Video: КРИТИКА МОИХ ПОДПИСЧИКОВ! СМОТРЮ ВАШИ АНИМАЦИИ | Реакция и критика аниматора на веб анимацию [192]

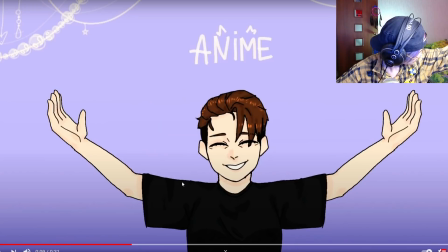Допустим, вот здесь отсутствует плечо. Даже если ты руку поднимаешь, видишь, вот так. У тебя будет видно какой-то, типа, кругляш кости, который будет выпирать.
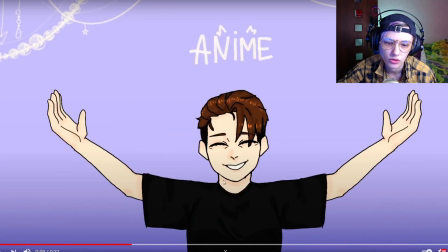Здесь же совсем все обрублено, поэтому не хватает немножечко вот здесь плечевой кости, и мне кажется, ладони сильно длинные вышли, прям они очень длинные, хочется их чуть-чуть как-то вот ужать немножечко.
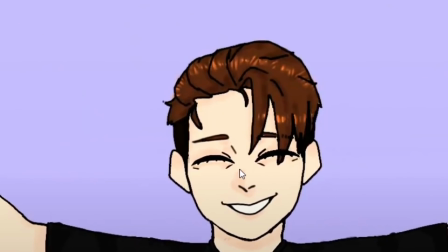Прикольно, пытаешься какие-то блики на волосах сделать. Контур дрожащий, слегка неровный, но тем не менее, в принципе, сами формы лица,
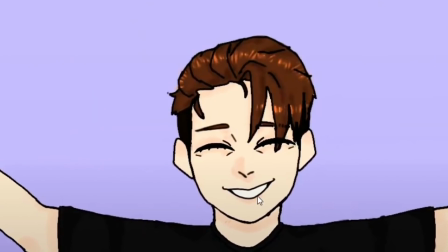глаз, черт всяких обозначены неплохо.
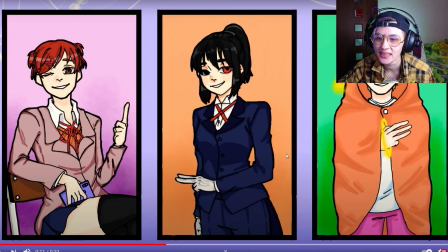Опа, какие-то персонажи, я не знаю, кто эти люди все. Я уж извините меня, я не особо хорошо разбираюсь в аниме-тайтлах новых, потому что я древний дед. Но, в принципе, если это не срисовано, а просто нарисовано самостоятельно, это очень-очень здорово.
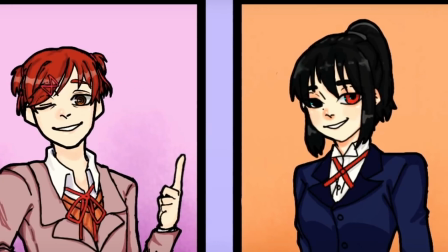Здесь прям очень хорошо анимешные лица вышли. Особенно вот первые и последние.
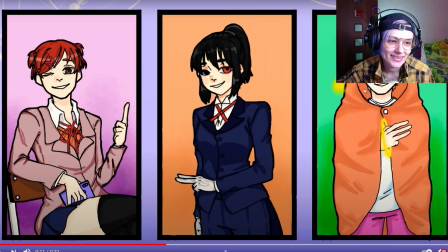Они какие-то прям максимально так профессионально смотрятся. Мне нравится. Используешь тени, какие-то блики в покрасе. Такой стиль крайне тяжело анимировать. Но здесь, по сути, просто картинки с легкой, по-моему, какой-то.
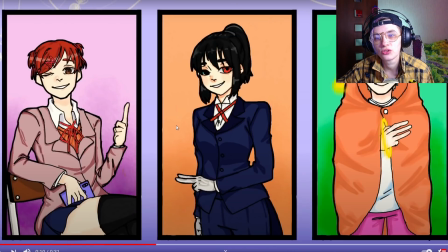Там была легкая анимация. Ну да, чуть-чуть голову сдвигаешь, по сути, наверное, твинингом даже больше, чем покадровка. Или покадровка там была, напиши, пожалуйста. Но очень классно смотрятся вот эти картинки.
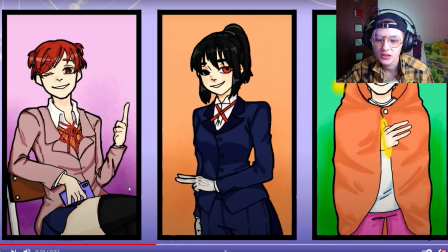Особенно то, что они по контуру крайнему, они толстым обведены, а внутри контур потоньше становится. Я тоже такое люблю, это прям вкусно смотрится, как стикер. Очень качественные вот эти рисунки.
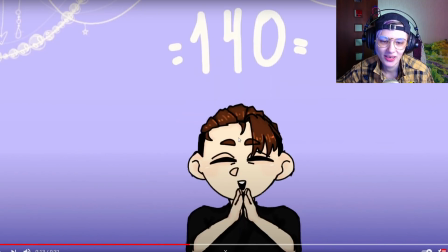Но вот этот, конечно, чубзик самый прикольный, потому что он двигается оживленнее всех.
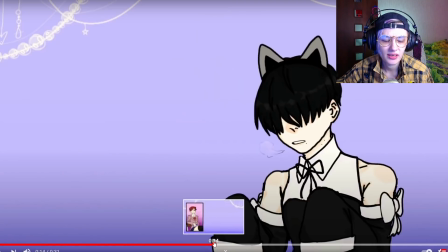Это кто вот это вот? Это из какого-то тоже аниме или нет? Потому что у меня ощущение, что мне попадался вот этот вот кун с ушами. В каких-то пабликах с мангой, я не знаю. В общем, ну откуда-то я его помню. Может быть, просто совпадение, похожий типаж. Прикольно, тоже, в принципе, нарисовано.
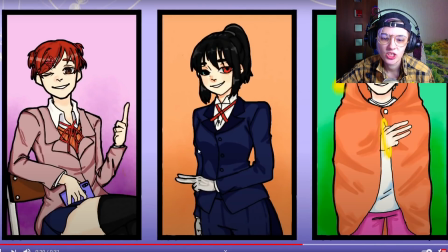Ну и дальше пошло зацикливание.
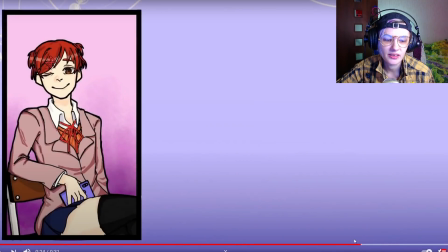Немножко видно, вот здесь прыгает при смене кадров кое-где контур.
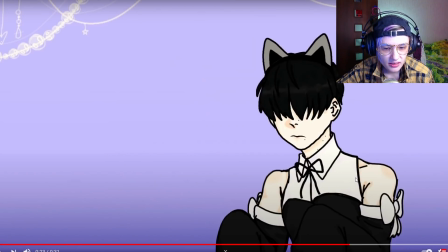Вот этот бантик, он как-то странно себя вел, как мне показалось.
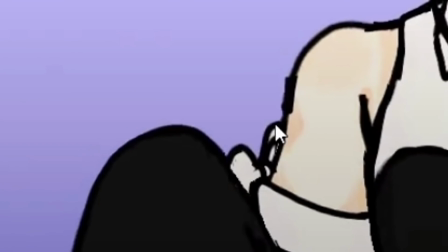А, там не бантик, там вот эта вот линия плеча, вот здесь она друг на друга нахлёстывается.
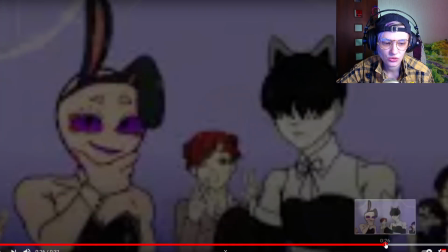И здесь все совместились уже, ну-ка. Много разных персонажей на экране.
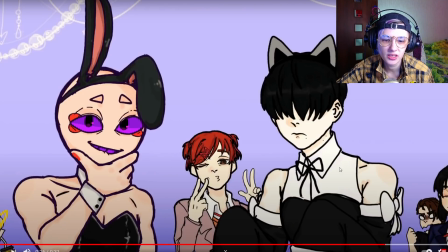Прикольно, кстати, они расположены. Мне нравится, что есть как бы две главных фигуры впереди. И есть средний какой-то слой с персонажами. И дальний план, где уже ходят такие совсем малепусечные. Правда, все равно, мне кажется, их стоило чуть как-то всех повыше сделать. Потому что они там где-то в самом низу застряли. Немного их плохо видно.
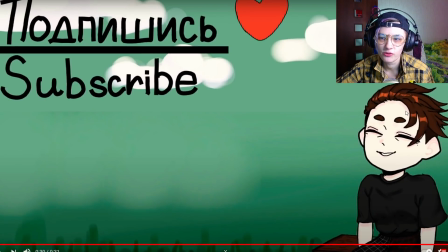Ну и такая у нас заставочка в конце. Милашно, в принципе, очень даже милашно выглядит вот это.
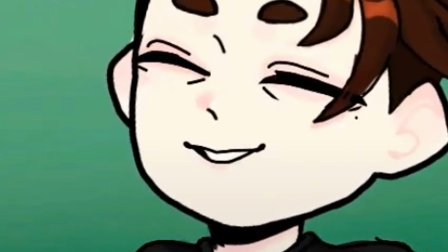Только перекрашенные контуры, я вижу опять кусочки торчащие. Ну, что в целом-то сказать?
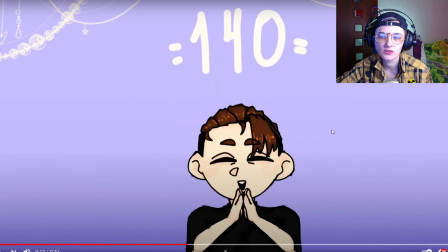Это хорошая работа, здесь есть покадровка, здесь есть, в принципе, ну такой вполне миленький стиль.
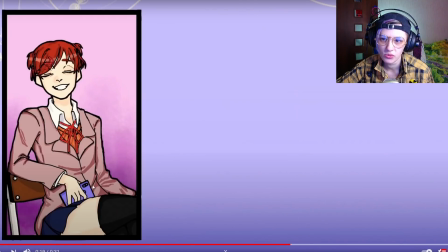Ну, неплохой покрас, правда, не совсем анимационный, такой сложный более. И мне нравится, в принципе, то, что тут происходит. Я не помню твой прошлый мем, вот честно, я убей не помню, потому что вас было очень много, но...
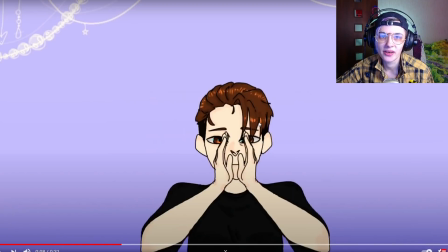В любом случае, мне кажется, прогресс явно есть, потому что, ну, то, что я вижу сейчас, вполне неплохо и заслуживает гораздо больше просмотров.
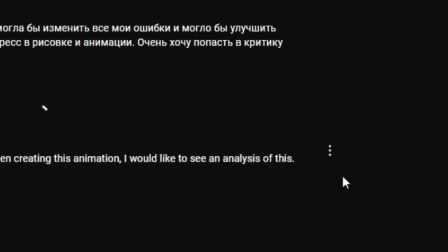Ну, ребятки, если что, я тебе ставлю лайк. Мы удаляем вот этот комментарий. Здесь мы ставим 283 комментария уже.
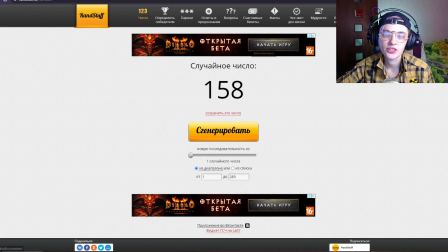И генерируем число. 158. Отсчитываем.
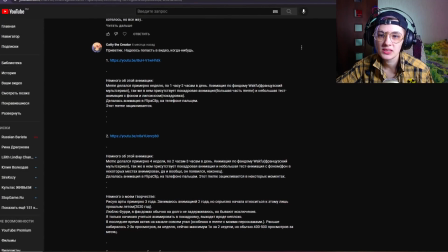Итак, 158-й комментарий в нашем списке. Это автор Кэти The Creator.
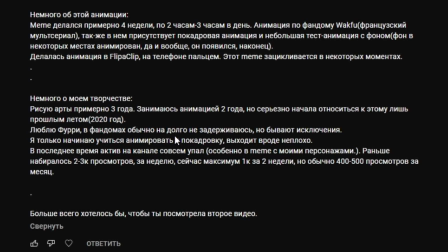Рисую примерно 3 года, занимаюсь анимацией 2 года, но серьезно начала относиться к этому лишь прошлым летом.